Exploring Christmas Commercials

Probably the funniest Christmas video game ad that I came across was this one.
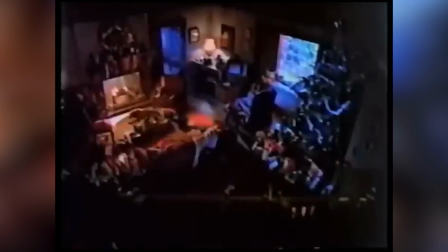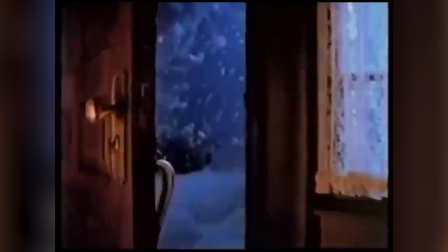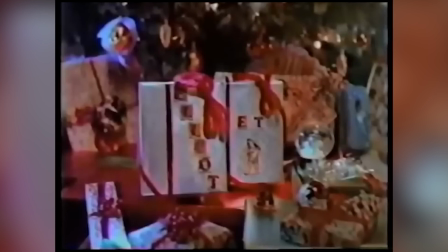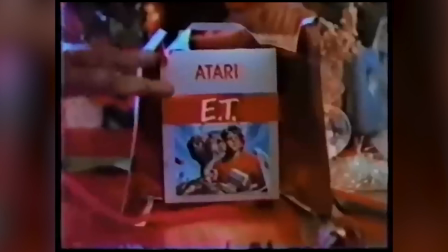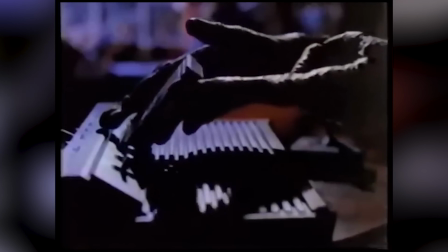770s
So, this commercial is promoting the Atari 2600 game based on the movie E.T.
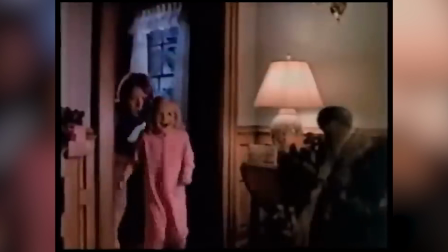776s
The commercial itself isn't necessarily bad or anything, it's actually kind of cool.
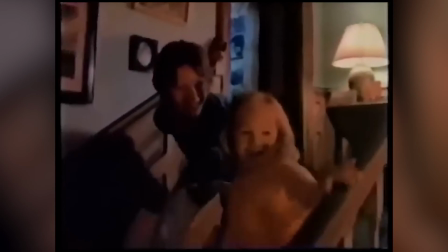781s
You get to hear John Williams' E.T. score, they used the actual E.T. puppet from the movie.
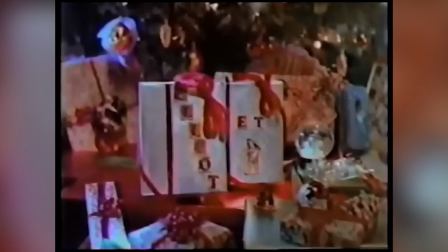786s
It's a cute idea to see E.T. play an Atari game, and it would probably make any kid excited to play the game based on how well the ad perfectly captured the tone of the movie.
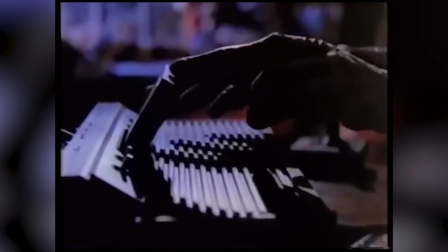796s
But you'll notice that in the entire 30-second commercial, they only show about 1.5 seconds of the game itself. There's a reason for that. If you're one of the few that already didn't know, E.T. is considered to be one of the worst video games ever made. It was so bad, in fact, that it almost led to the collapse of the entire video game industry until,
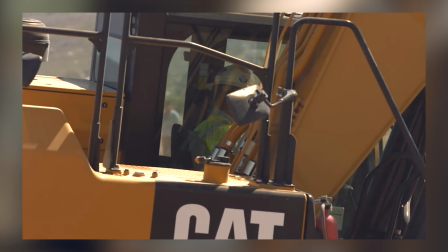822s
fortunately, Nintendo saved it. They actually buried copies of these games in a landfill. This is real. And this, ladies and gentlemen, is the power of advertising.
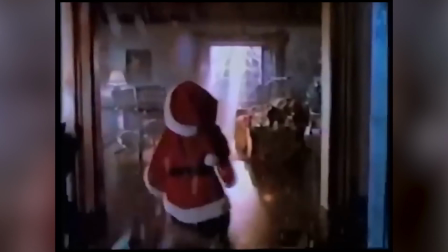834s
They knew how bad this game was,
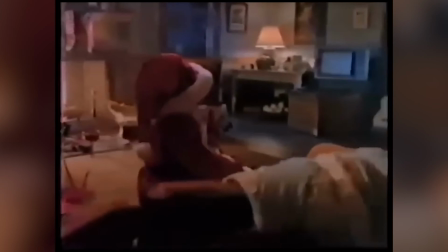837s
but in a time before the internet where you could hear unbiased opinions from millions who actually played the game, this ad was all you had to go off of.
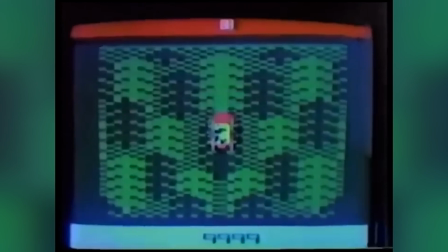845s
I love the movie, so I imagine that if I was a kid growing up around this time, excited for Christmas and having just watched E.T.,
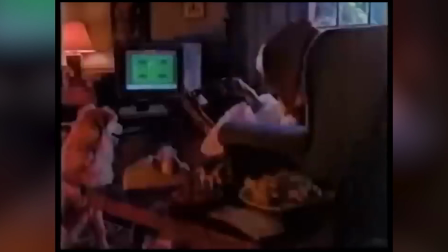851s
I would have been begging for a copy of this game from my parents after seeing this commercial,
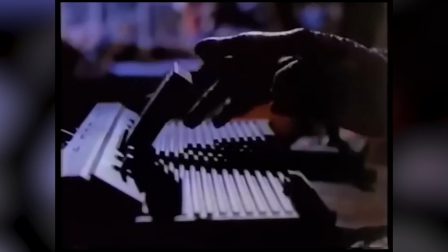856s
and what a happy Christmas that would have been.
Happy holidays from Atari.
By now, you've probably noticed a lot of similarities in some of the ads that I've shown. I think that's because the best of these commercials all have a similar formula that they follow. A few special ingredients that they have to include that separates a regular everyday ad from a Christmas one.
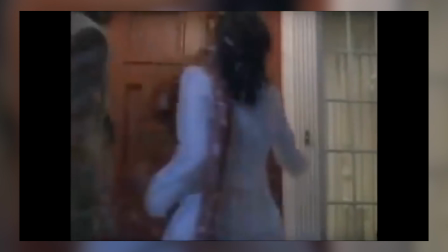879s
I think the first and most important thing is the portrayal of warmth or cold.
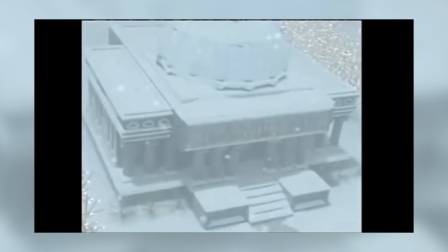884s
Being outside in the elements is often shown with a cooler blue tone.
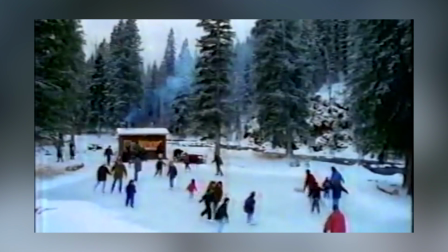888s
The snow is always blowing hard, and every inch of the screen is covered in white snow. This is usually how the commercial begins,
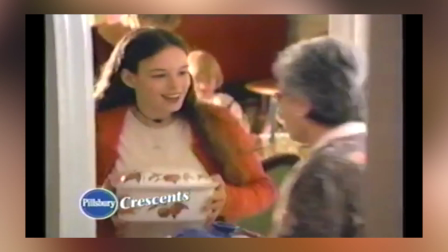894s
showing the harsh weather or life before you buy whatever it is they're selling you. Inside, however, surrounded by family and friends, is that nice, warm hue.
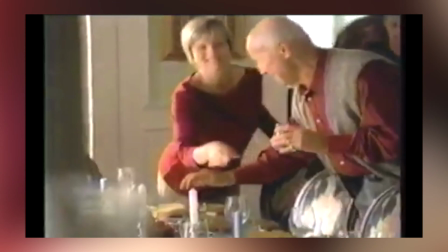903s
The fire is crackling loudly and people are smiling and laughing. Bright lights are everywhere.
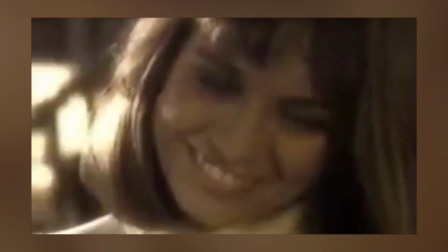908s
All these shots portray holiday joy. Joy that can only be experienced by, of course, buying the product advertised.
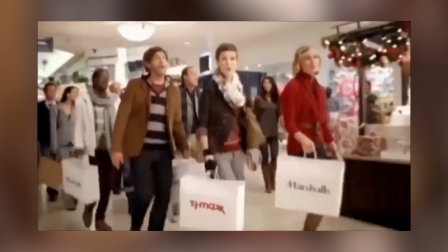915s
The use of popular Christmas music, as I said before, is another essential ingredient.
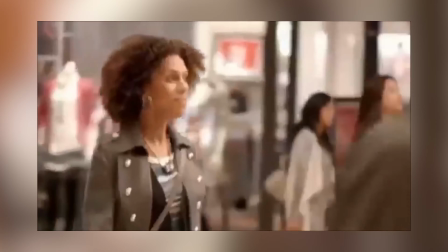919s
Whether popular classical pieces used as instrumental background music or Christmas carols actually sung by the characters in the commercial. There can also be a dash of humor. If you do a Christmas ad right, you can literally spawn a series of them. For a good example of this, look no further than the Coca-Cola polar bears.
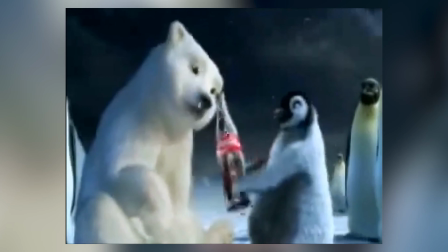943s
Starting in 1993, Coke would produce CGI shorts based around polar bears that liked to kick back and watch the Northern Lights,
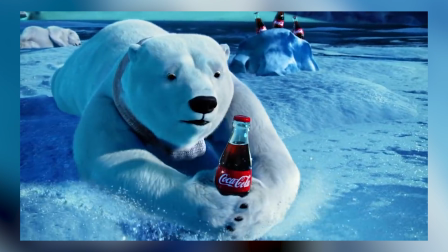950s
party, and of course, drink a Coke.
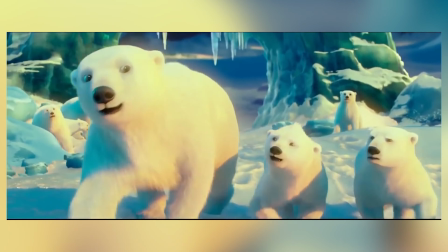952s
These ads played for years and years, eventually culminating in a short film directed by Ridley Scott, which is very weird.
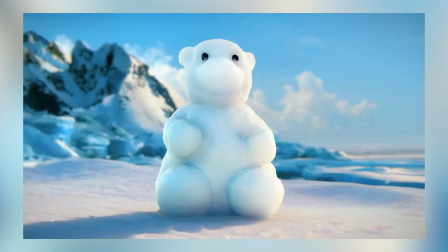961s
The polar bears became the mascots for Coke for a long time,
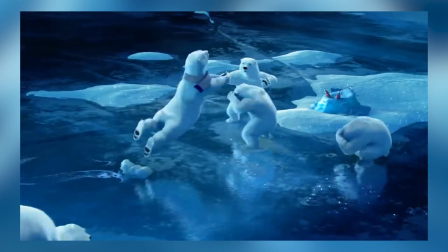964s
and I think the fact that they kept producing these commercials in this style for so long speaks to just how much a 30-second TV spot can stick in our heads. Some commercials are just so well made that we never forget them. This M&M's and Santa crossover is a classic.
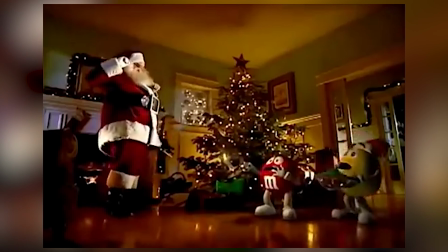981s
It's still funny.
He does exist! They do exist.
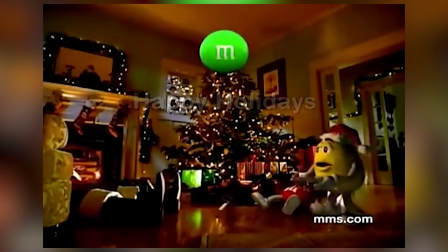989s Santa?